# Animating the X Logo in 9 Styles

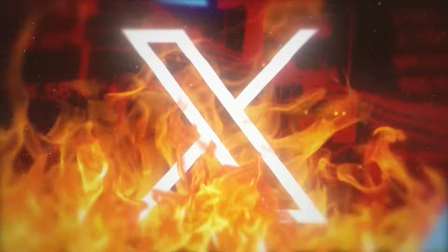0s
This logo did $6 billion of damage in one day, but I'm going to try and redeem it using my years of professional motion design experience.
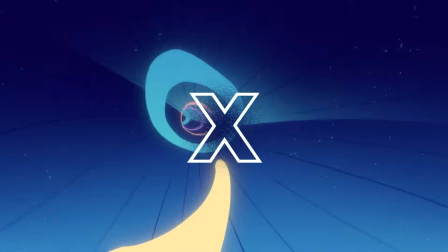7s
In mathematics, X is a variable, an unknown force we don't yet understand. The variable is Elon.
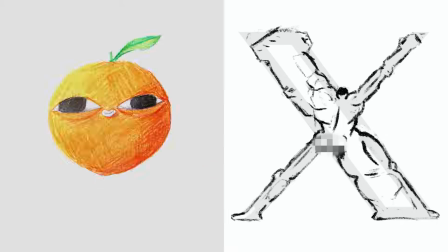14s
And to understand it, I'll be animating the new logo in completely different styles, representing each of Elon's most remarkable traits, his Horcruxes.
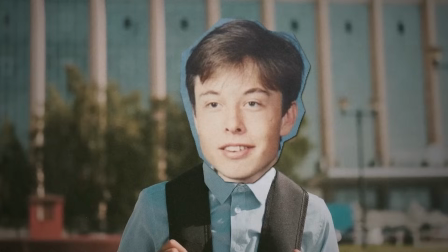25s
Elon's journey started like anyone else's. Air-conditioned apartheid South Africa, a head full of ideas, and a backpack overflowing with emeralds from his father's mine.
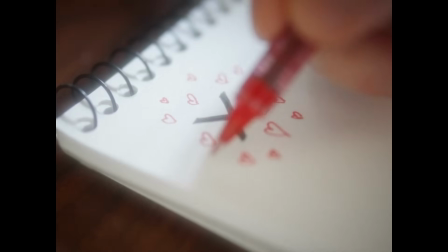34s
It's here I believe Elon's obsession with the letter X began. For this design, I wanted to depict Elon's original power source, the logo as an emerald,
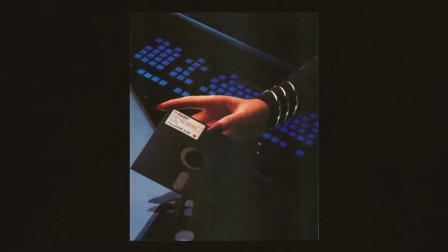44s
using the aesthetic of 80s opulence, but also of 80s horror, perhaps where graphic design peaked.
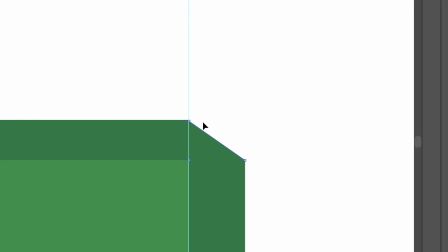49s
I started in Illustrator creating a long gem shape for the stroke of the X, then in After Effects animating an emerald gradient sliding to the side,
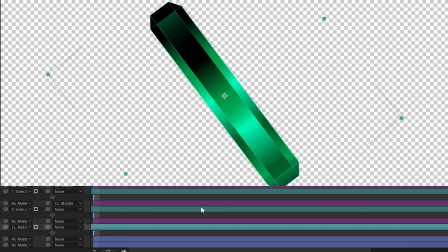57s
and filled each segment of the gem with that gradient and offset them so it looked like it was reflecting the light at different angles.
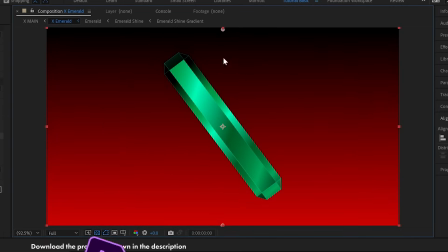64s
I gave it a contrasting background, red and black, with a slash through it for the other stroke. I put my usual stack of retro effects on top, some glows,
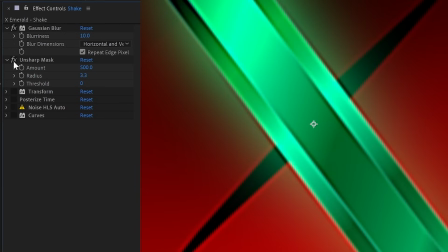72s
some blur and sharpen to lose the quality and get that halation effect, a slight shake, and some film grain.
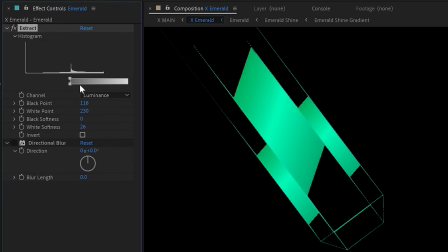78s
To give it an extra 80s sparkle, I created copies of the emerald, removed everything but the brightest highlights, then blurred them horizontally.
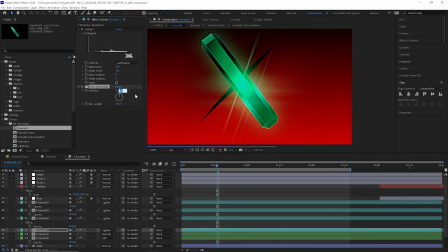85s
Then again on another copy, but vertically. One down. Musk works.
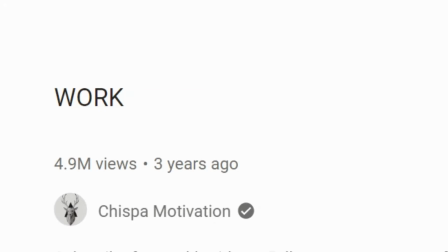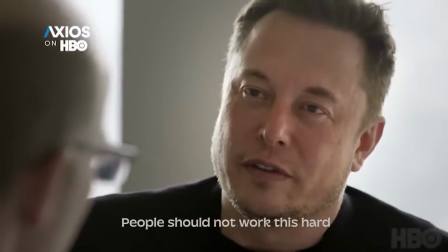101s People should not work this hard. They should not do this. It's very painful.
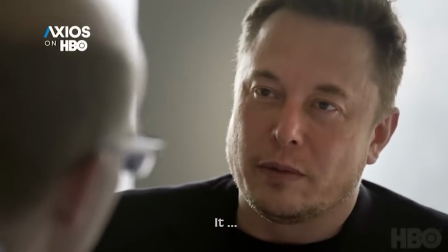106s Painful in what sense? It hurts my brain and my heart.
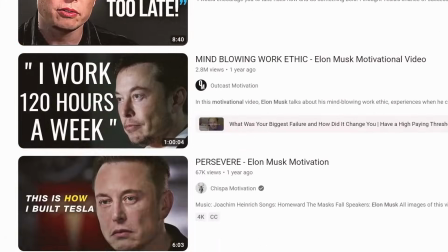And what better symbol of work than the tool of industry, a hammer, and the tool of agriculture, a sickle?
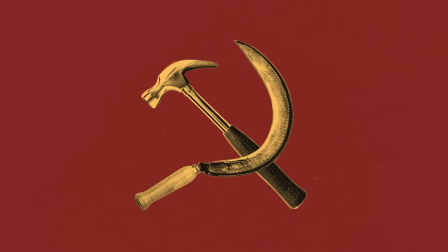124s
Wait, that doesn't quite work. Let's stick with two hammers,
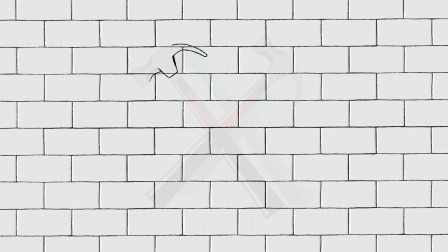128s
more in line with Musk's ever-marching plan for X. I recreated the classic hammer iconography designed by Gerald Scarfe for Pink Floyd's The Wall.
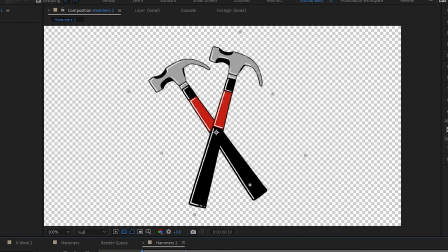136s
Now, any mushy billionaire can get two hammers to look like an X, but that X logo has that extra diagonal line.
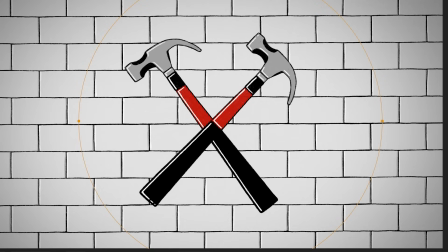142s
I couldn't just add a third hammer, that would look ridiculous. So I added a spotlight to cast a shadow on the right to line up with the original.
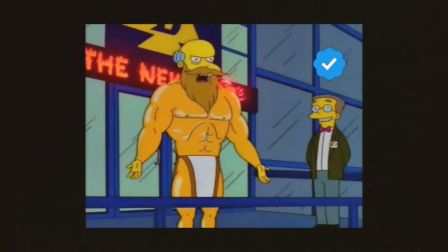153s In addition to working for me, you may now praise me as your almighty.
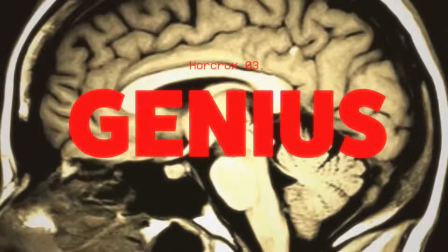158s Amen, sir.
One of Musk's most genius moves was inventing electricity, inventing the car,
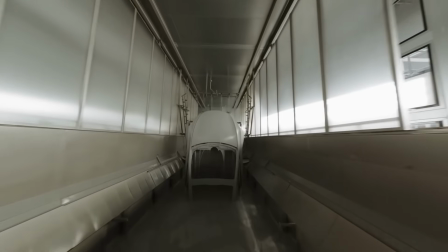166s
and then farming their malformed self-driving offspring to create a fleet of vehicles that will forever change how we make insurance claims.
We took a look at the data, selected the clips you watched the most, and put them together into this list of the 20 biggest Tesla crashes of the year so far.
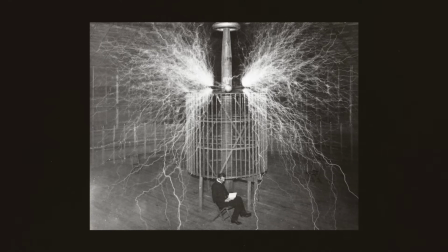181s
So this design had to feature electricity to honor the acute electrical superpowers that both Nikola Tesla and Elon presumably share.
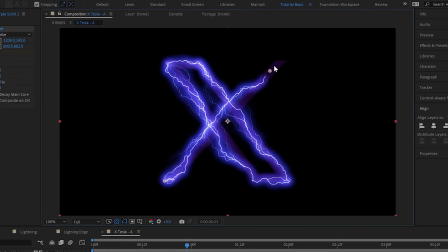189s
I tried just outlining the logo with After Effects' advanced lightning effect, but that just looked, well...
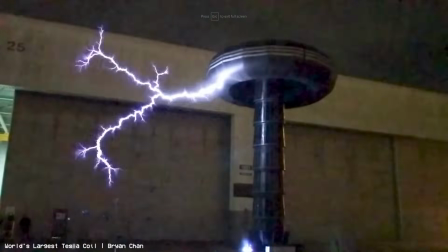195s
shocking.
He just electrocuted a man.
I wanted it to look more like a Tesla coil because, you know, Tesla.
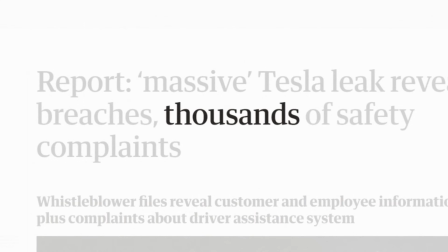203s
And just looking at one of these feels like a safety violation. I did get a lot of help from this lightning tutorial by Video Copilot.
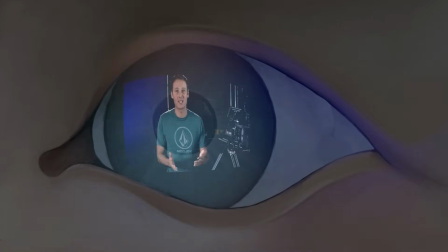213s
Ah, Andrew Kramer, I do admire thee.
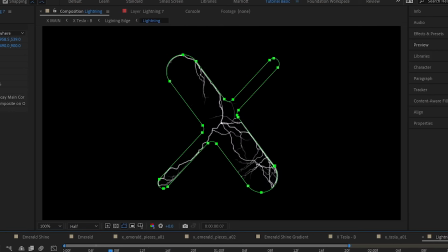216s
I added a whole bunch of lightning with a rounded X-shaped mask so they all kind of stick to the edge and the shape is obvious, and finished it with even more glow effects. Now, this cool scarf wearing, no rules playing by business rogue doesn't play by the rules. He's his own man, but he also sticks it to the man.
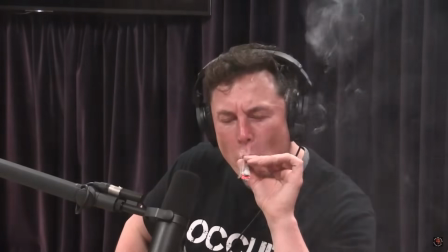237s
On September 7, 2018, he smoked a legal substance, publicly, cementing him as a hero of the people.
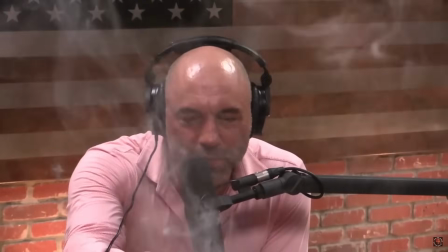246s
This was a radical act, in both meanings of the word.